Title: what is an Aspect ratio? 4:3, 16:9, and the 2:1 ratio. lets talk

Unlike the familiar 1x85 and 2x35, the type of movies in 2x1 vary greatly in general,
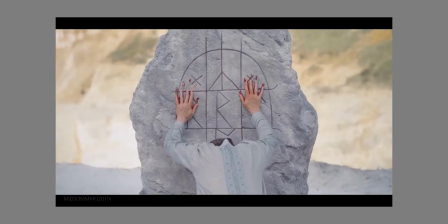4:15 from action-adventure to dramatic horror to even period dramas.
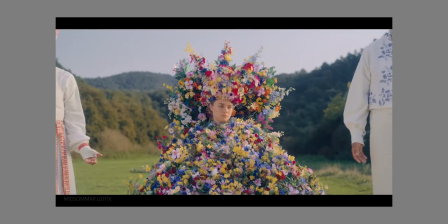4:20 One of the most successful films of the 2010s, Jurassic World, happens to also be shot in 2x1. Season DP, John Schwarzman and director Colin Trevorrow were interested in shooting in 2-4x1,
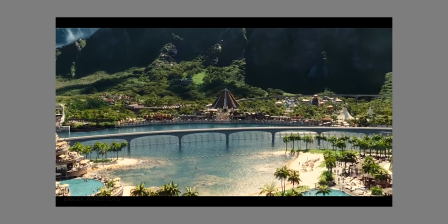4:35 but executive producer Steven Spielberg liked 1-85 since he used it in Jurassic
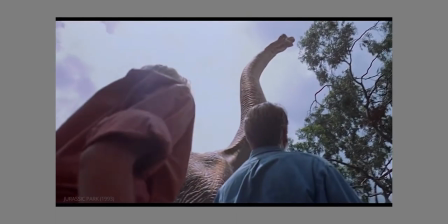4:41 Park and The Lost World to make sure those big bad dinosaurs were in frame.
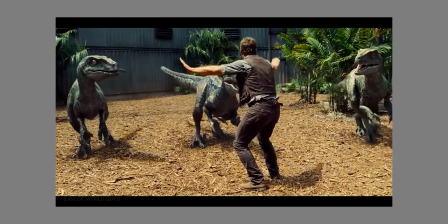4:46 But Schwarzman and Trevorrow still wanted to keep the epic width of 2-39x1,
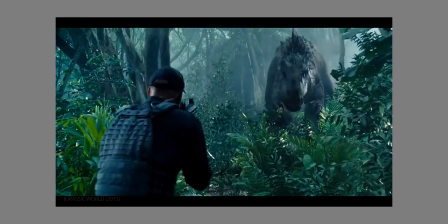4:52 just so we can take in the vast expanse of island and surrounding jungle. while also featuring the film's taller subjects. If there's a place you've ever noticed 2x1, it's on your TV. David Fincher was the executive producer for the Netflix original House of Cars.
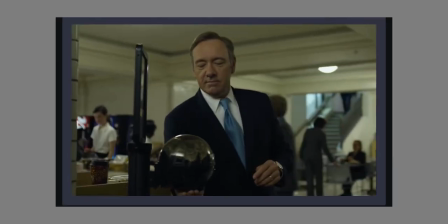5:12 While they could have stuck with the traditional 16x9 aspect ratio as seen on most TV shows,
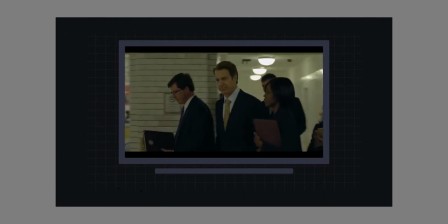5:19 the show uses 2x1 to emulate the cinematic look featuring close-up and wide shots in equal
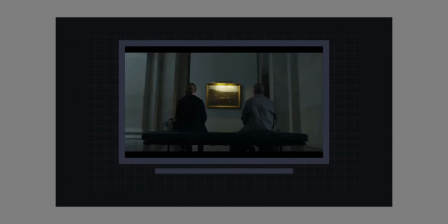5:26 measure without losing the height of 1 to 85 by 1 or the scope of 2 to 39 by 1. Stranger Things has also taken advantage of 2 by 1. Series DP Tim Ives has said that he wanted to make a show that was more cinematic than what TV audiences normally watch. This is all fooled by a 2x1 wider frame, producing light letterboxing on 16x9 television,
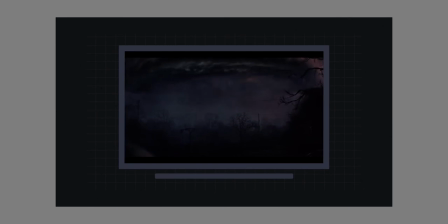5:56 giving audiences the impression of what hype's called an event. If you want to find that medium between capturing drama and environment, the 2x1 aspect ratio just might be the ticket. More movies are now keeping the hype of a tall cinematic aspect ratio with the scope of a wider one and tv shows are revoking the look feel language of the theater experience the rise of two by one has just proven how forward thinking vittorio storaro really was as you approach the short list for your next project maybe you should consider two by one aspect ratio kindly don't forget to give me a sub and also hit the notification bell icon to get notified of my newly posted videos i'll see you in the next one Thank you.